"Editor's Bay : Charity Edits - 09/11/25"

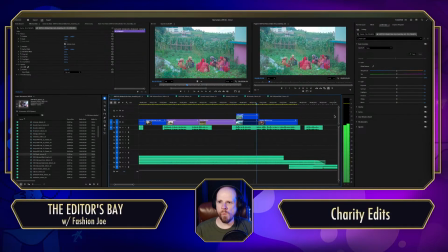496s In low-income countries, 90% don't have access to the tools and
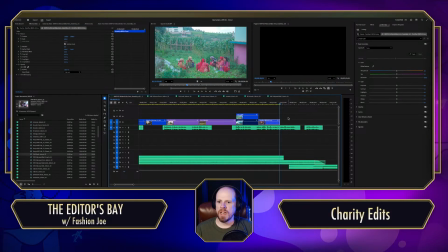504s have access to the I want to change the access shot. to the tools and services they need.
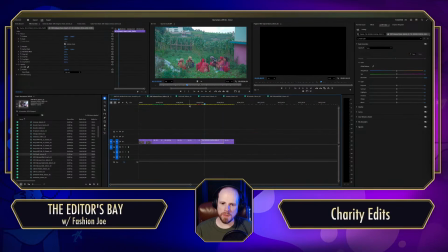509s Tools and services they need.
I want to change that to something else.
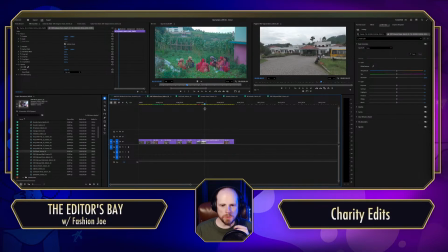516s
All right. I mean, she ends up getting her wheelchair, so it might be important to just show that.
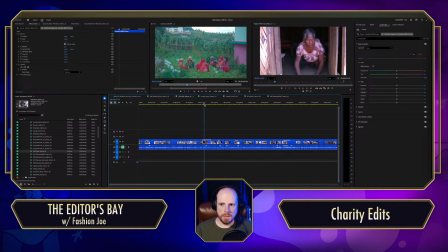527s
Where was she? PNG, huh? Because she does, like, there. I think just the shift from here,
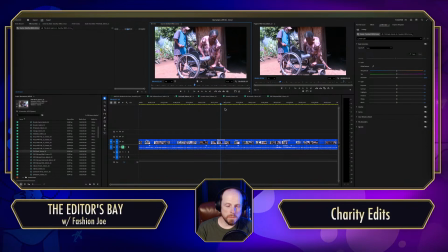542s
maybe start there when her right arm is planted on the chair. Maybe a little bit more. Well, maybe that's okay. Let's see what that does.
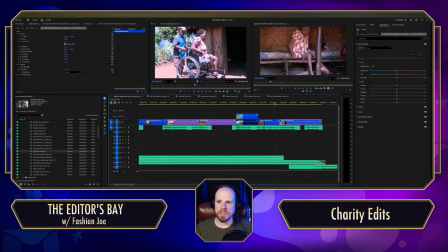555s
Because we're continuing essentially her narrative by doing this. Fit to frame.
90% don't have access to the tools and services they need.
The action's a little too slow.
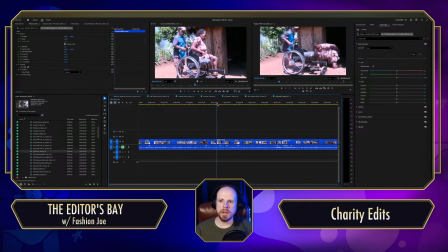572s
I do like her, and I think there's maybe some better shots potentially.
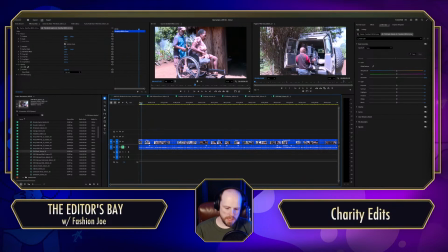587s
Oh, you know what? I mean, this could just be like, this could actually just be this guy.
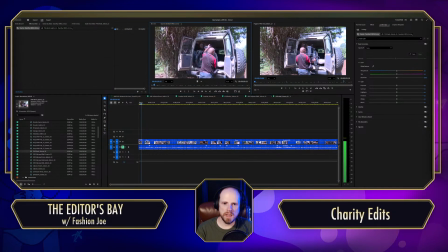593s
Nope. Just taking this wheelchair down. Maybe? I don't know.
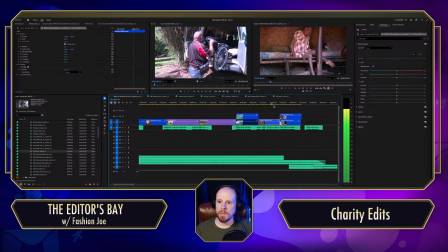603s
We're trying things out.
Have access to the tools and services they
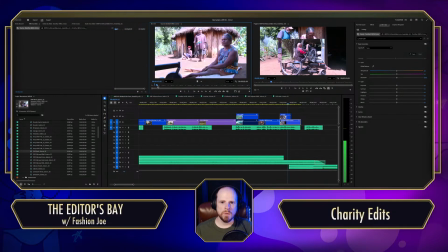610s So if I get him there and maybe him wheeling the chair towards her, or just explaining. In one kind.
The only problem I have with this shot is that this one carries motion and this one doesn't.
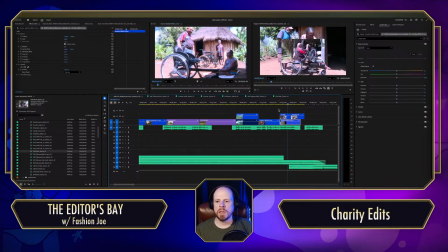629s
Like, this is a stagnant shot. Either way, we gotta fit the frame. Oh my god.
90% don't have access to the tools and services they need.
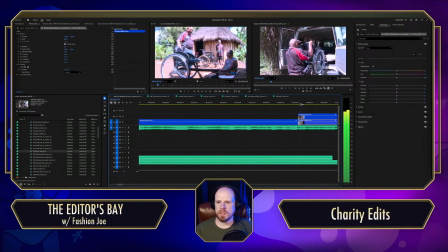641s
Alright, there was a glitch there. And it was on the new shot that I put in. Yeah, my brother and his family got a new dog named Zoe, and you can hear that in the background. Zoe's a boy.
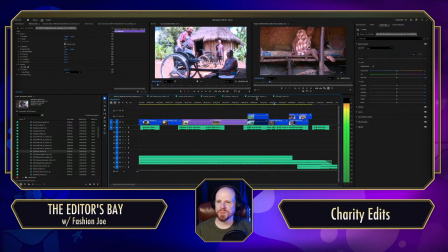659s In low-income countries, 90% don't have access to the tools and services they need. To the tools and services they need.
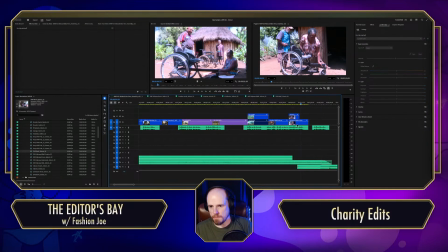672s
I don't think this shot's the good, but like maybe it is this. Maybe it is this.
Access to the tools and services they need. It's time.
I want to get like more of that drastic motion, so I think I have to trim some time from that.
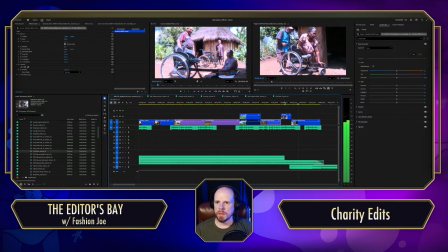692s To the tools and services they need. It's time to change that.
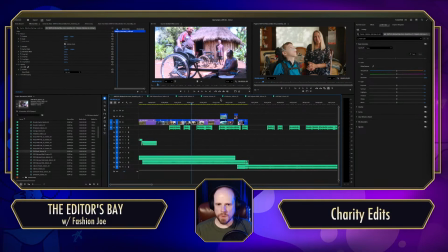701s
Now that music line also just requires a nice epic shot, right? I mean, it just sounds epic. So that's what we gotta do. We got to deliver. Oh, we got 0 views. And that's okay.
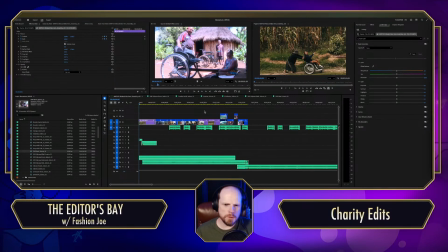717s
It's not really a requirement for people to tune in here. I'm trying to figure out how to make valuable content and do what the fuck I'm really good at. I'm fucking good at editing. I know how to get into there, just fucking dial in that story, and there's so many different aspects to look out for when you're editing something. You've got to worry about story, number one. You've got to worry about audio. What's your mix like? What's your color situation like?
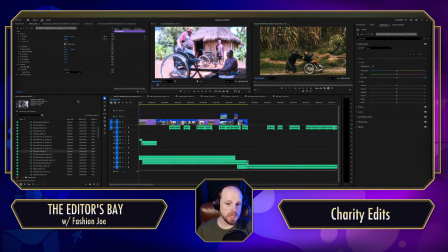754s
Because you can tell right now from some of the shots that I'm using, like, it's not too color corrected. It's blown out over here. Like, you probably want to bring down that brightness. Some shots are color corrected. Like, this one's really bright and beautiful.
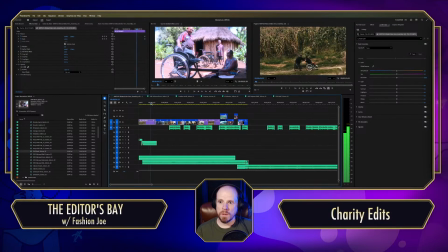773s
And this one's a little bit more dull. This one's also this is beautiful. It's tritone, right? It's like green, brown, and black.
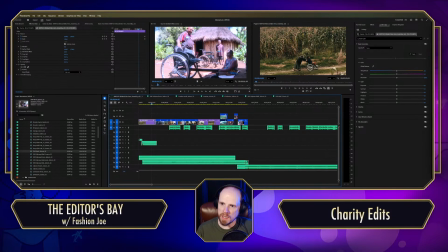788s
Really, everything's just kind of like in that area. Anywho, Burns.
In low-income countries, 90% don't have access to the tools and services they need.
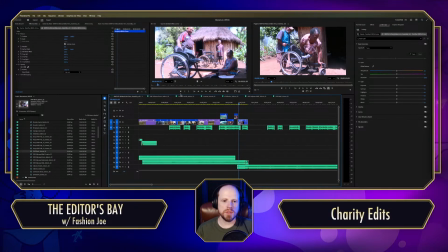805s
I want to do a different shot. This shot's not working, this third shot. I think the shot of him bringing out the wheelchair works.
Services they need. Services they need.
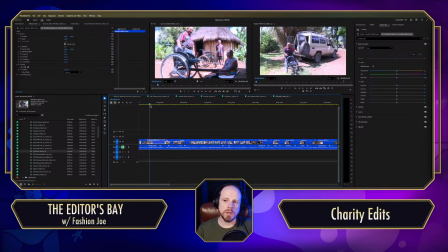817s
So there might be a tune-up shot of tuning up the wheelchair. No. Okay, so there isn't. As far as I can tell.
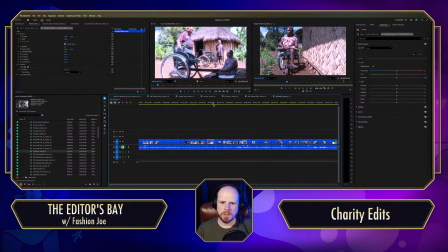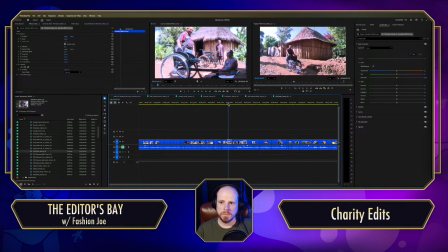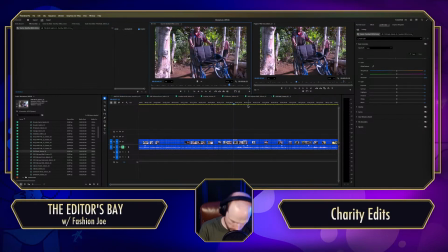857s
Do I want this one? Let's just test this out, right?
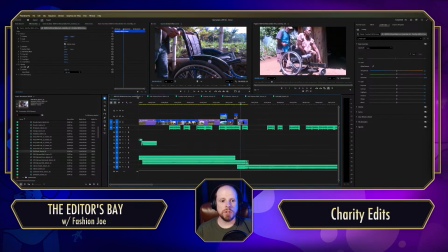861s
The thing with editing, it's not like I know too much beforehand what shot's going to work. I'm just trying to build that story, that cohesive story. Some areas, especially for a 3-minute video, some areas are going to feel a little bit more montagey, like up at the top.
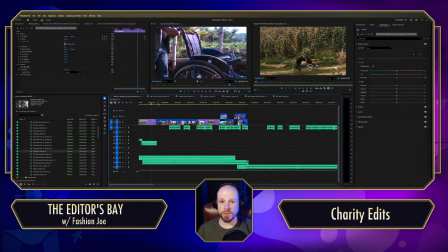880s
Up at the top of this piece, we got to introduce different characters. So we've got this gal. You know, we've got this guy, you don't see his face. He's also from Papua New Guinea. But you're getting the action shot on the wheelchair, right?
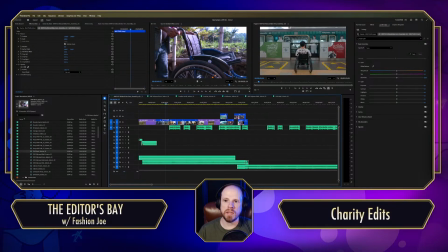897s
Then we're getting this guy in, was he in Indonesia?
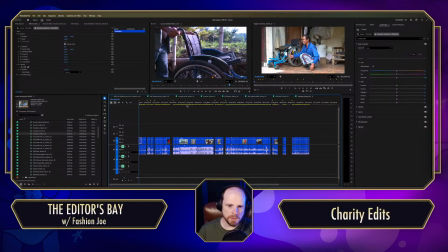902s
I think let's double check. Yes, he's in Indonesia. Okay, great. All right.
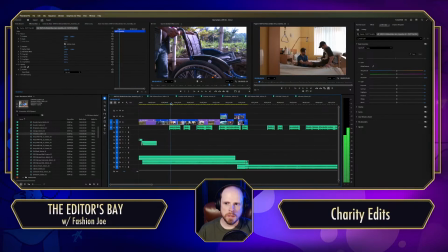915s
He's in Indo. He's in Ukraine. I think this is also Indo. Could be.
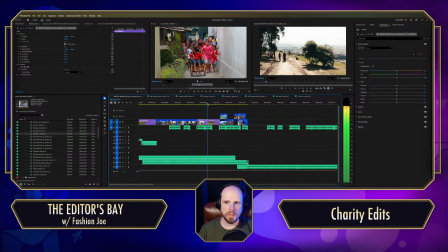930s
Don't remember off the top of my head. This is Ukraine. This is, was this Ecuador?
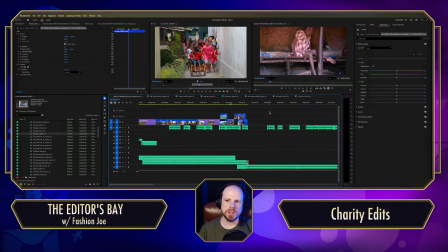944s
Oh, okay. Maybe that shot makes more sense. Let's see.
Have access to the tools and services they need.
I just want that action to start a little bit sooner on this shot. It takes him a little too much to get that momentum rolling.
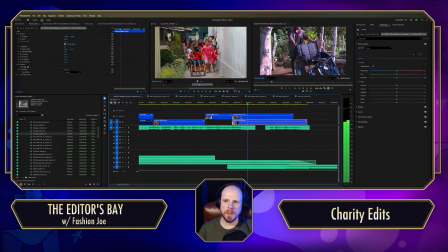959s Have access to the tools and services they need.
Yeah. Like, he doesn't hit into that speed till about there. So I'm just going to roll this back. Boom. Adjust. Dis.
Tools and services they need. It's time to change that.